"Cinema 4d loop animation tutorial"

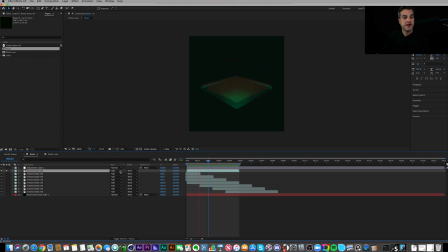753s
And then I went in and I changed it to add so that there was some transparency. Then I looped these so that they're every 12 frames. And that's what it looks like here.
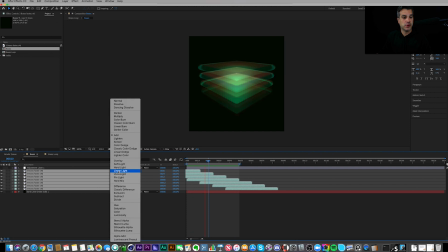766s
If I change these back to normal, it's not quite as interesting. There's the normal mode. Not as cool, but with add, much more interesting.
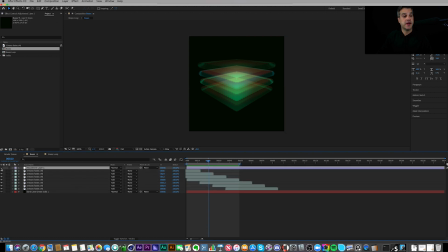778s
And then the very last step in After Effects is I created a new adjustment layer and I added some effects. And those effects are right here. Of course, I started with my chroma warp, subtle warp, very subtle effect.
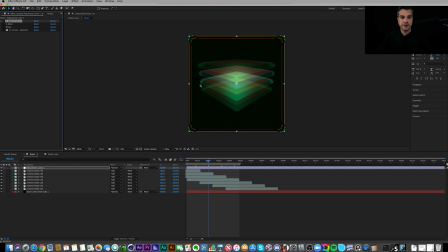795s
You can, you know, see it mostly on the edges here. So I turned that on. I did a very soft glow, which is right here in the middle. I also added some noise from After Effects. This is built-in noise. It's set to 5% noise, very low value.
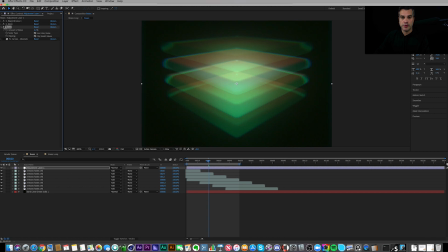813s
So off, on, you probably can't even see it on the screen that you're watching, but without and with, you can really see it in the edges over in here and here. And then the final effect I added was a third-party plugin that I use quite a bit of.
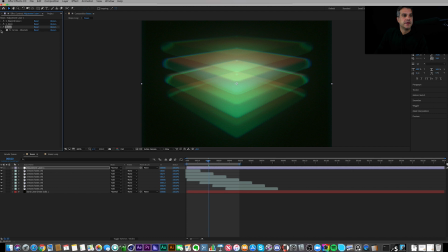828s
It's called Frisch Lift Curves. And it's a curves plugin that's just very powerful to use.
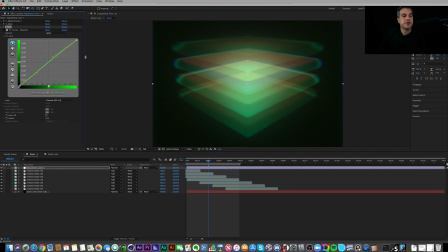836s
I've used this guy for years. I can't remember how much this guy costs. I don't remember it being very cheap, but it's worth it for the power of editing curves inside of After Effects. So I added that, and it's a very subtle effect here as well, just boosting up some of the
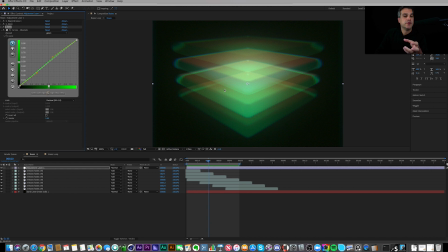856s
darkness of the shot, which I tend to produce shots that are very dark, and I a lot of times have to boost the levels. Well, you could have easily done this with the curves that's built into After Effects. And in fact, the newer version of After Effects has some really powerful curves
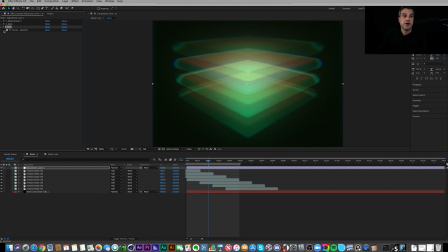874s
adjustments built into the Lumetri color correction plugin. So that's definitely worth checking out. It's very cool power in the curves plugin there. So that's it.
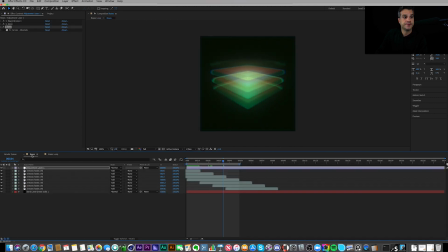885s
That's how I created this pretty cool loop here. Turn this back on and just show you one more time. That's my stacked boxes loop that I posted up on Instagram. Simple workflow. I put it together pretty quickly.
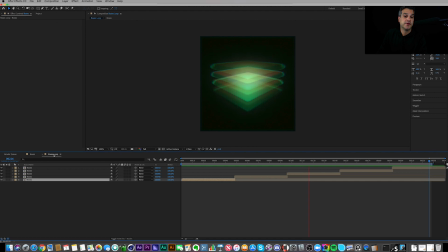903s
Sometimes the best work that people respond to is the stuff that just gets thrown together very quickly and you don't have to think a lot about it. Sometimes, like me personally, I tend to overthink my designs, and by the time I've reworked them and reworked them, they're not as interesting anymore.
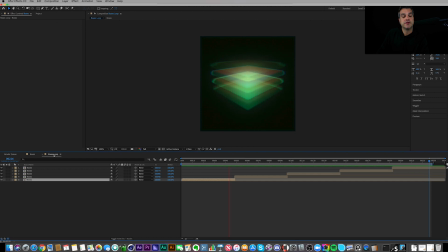918s
So glad you guys found this one cool, and hopefully you got something out of this little bonus video about how I used repetition to create stacking boxes. That's all I got for you today. Talk to you real soon. See you guys.